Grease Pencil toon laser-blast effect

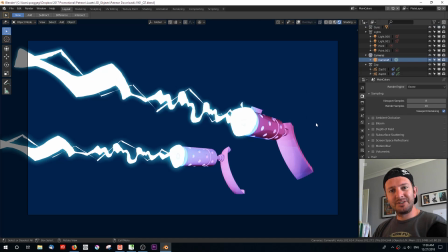Hey everyone, how's it going? Happy New Year, it's 2019 and I'm kicking off the year with this awesome little free tutorial that is going to show you how to create this effect that you're seeing on screen. We're not looking at a render, we're looking at a viewport using the Eevee shaders,
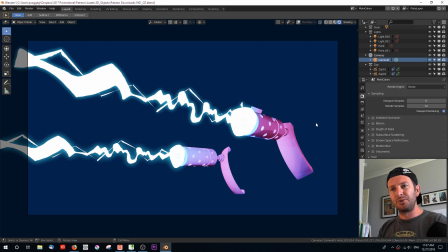some grease pencil objects to create this effect, not only in viewport, but to render out a really cool anime looking laser blast effect. There's a few things that we're going to cover in this tutorial, okay? I'm going to show you how to get a light color effect on top of your Eevee toon shader.
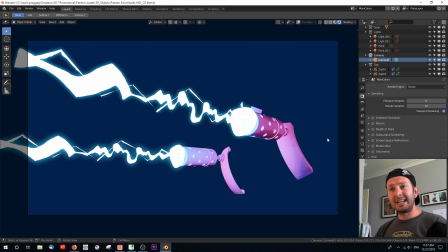I'm also going to show you how to add a grease pencil object and add a couple of effects so you see that this glow is actually a grease pencil effect. And finally, I'm going to show you how to add a locked track constraint to that grease pencil so that if I was to, say, rotate this camera,
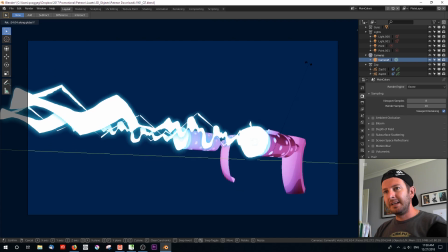can you see how the grease pencil
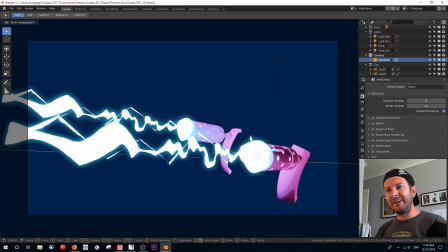always seems to face the camera, okay, in the relevant axis, okay?
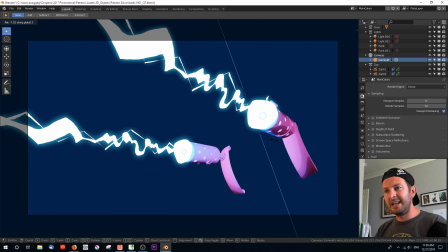So if I was to say, for instance, rotate it in another axis, you can actually see that it rotates a little bit
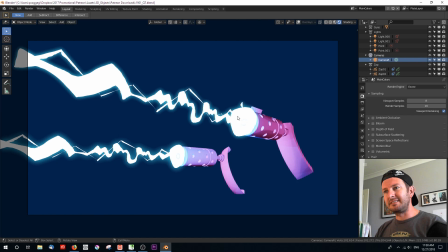differently, but it's always this face that is facing the camera, and this is really good for animated shots,
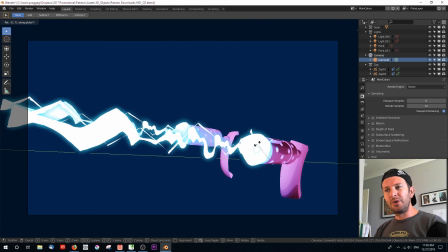okay, where you don't want to give away the game that you are using a 2D layer
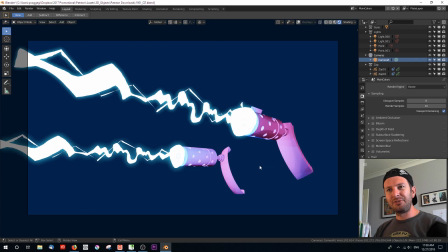to represent a 3D effect. Let's take a look at the scene.
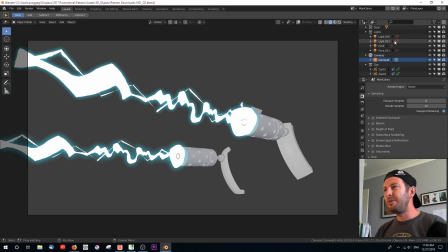Let's break this down and take a look at what we've got in the scene one bit at a time.
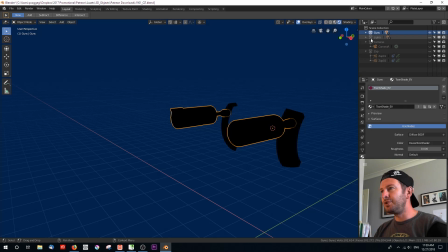So first and foremost, we've got these guns with the Eevee toon shader on there, and I'm just going to enable a couple of lights to show you this, okay?
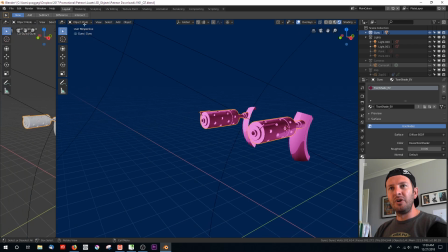But there's one more thing that's going on with this shader. So I'm just going to open up a window here.
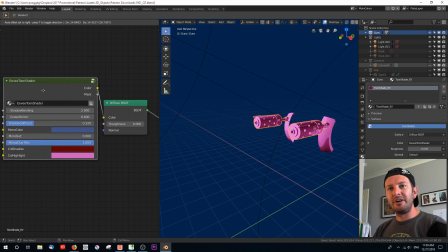Let's take a look at the shader itself, okay? So obviously I've changed some parameters here, shadow banding, grow shrink, etc., etc.
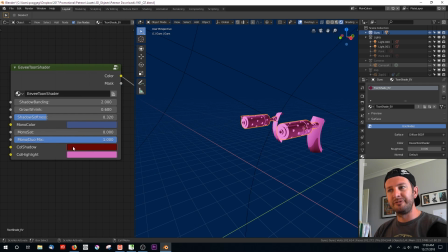I've just got a duotone here of this sort of pinkish color. I chose something that's not blue because I want the laser blasts to be blue and I want them to really show up. Now, there's one more thing that's going on here. I've run that shader through just a simple diffuse shader, okay?
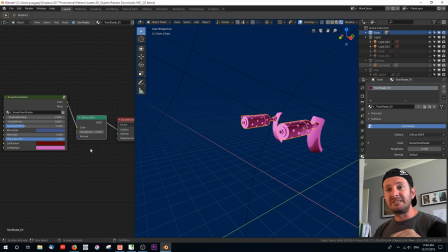Now this can be any shader you want, but I found that this one renders quite quickly. It's very low fuss and it gives us the exact lighting effect that I want. Why do I do this? Because the diffuse shader is a BSDF shader, and this Eevee toon shader,
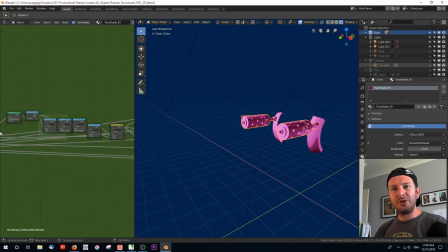if you look inside it, there's actually just a bunch of nodes which is changing everything to an RGB format.
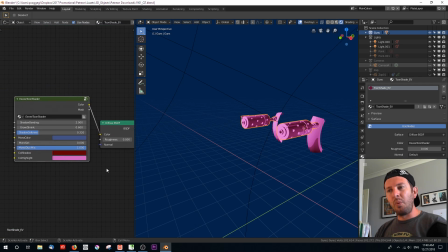Okay, and while it will respond to light direction or rotation and will even cast shadows of its own, it won't respond to the color of the light. This is a quick and dirty way to make it respond to light color.
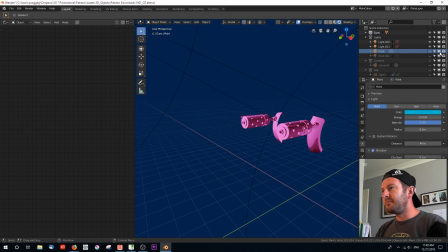And so what have we got to cast that light? Well, we've got a couple of point lights, okay? And I've created these lights to cast sort of a bluish tinge.
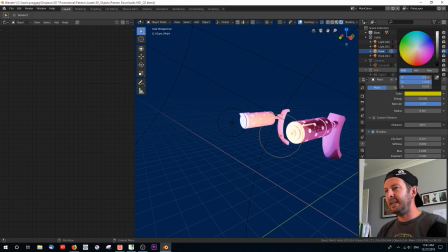So if I was to change that tinge to say like a green or a yellow, green would probably be the most effective.
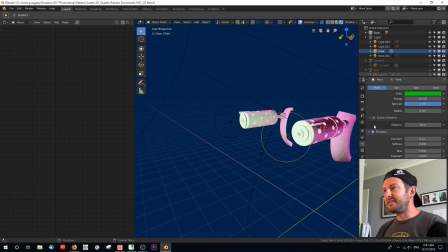You'll see that that actually affects it, you know, as would the energy. Okay, so we can have a very bright energy, a larger radius if we needed to, all sorts of things. But that material now responds to the color.
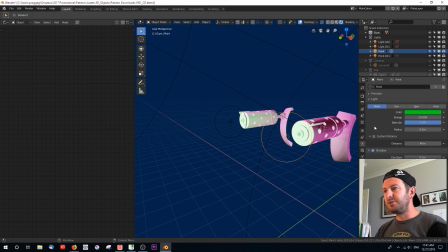And this is very important because what we want the color to do is to have this kind of a bluish tinge so that the grease pencil laser blast, it'll give the illusion that that laser blast is a point of,
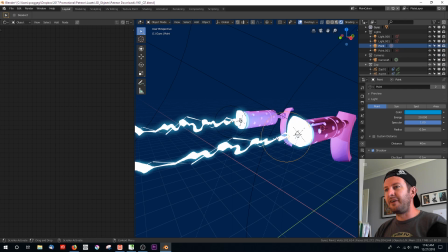is a source of light. So then finally we've got these laser blasts, okay? So let's take a look at what's going on with these. I'm just gonna hide this one for now. Just hide everything else so we can focus on this laser blast.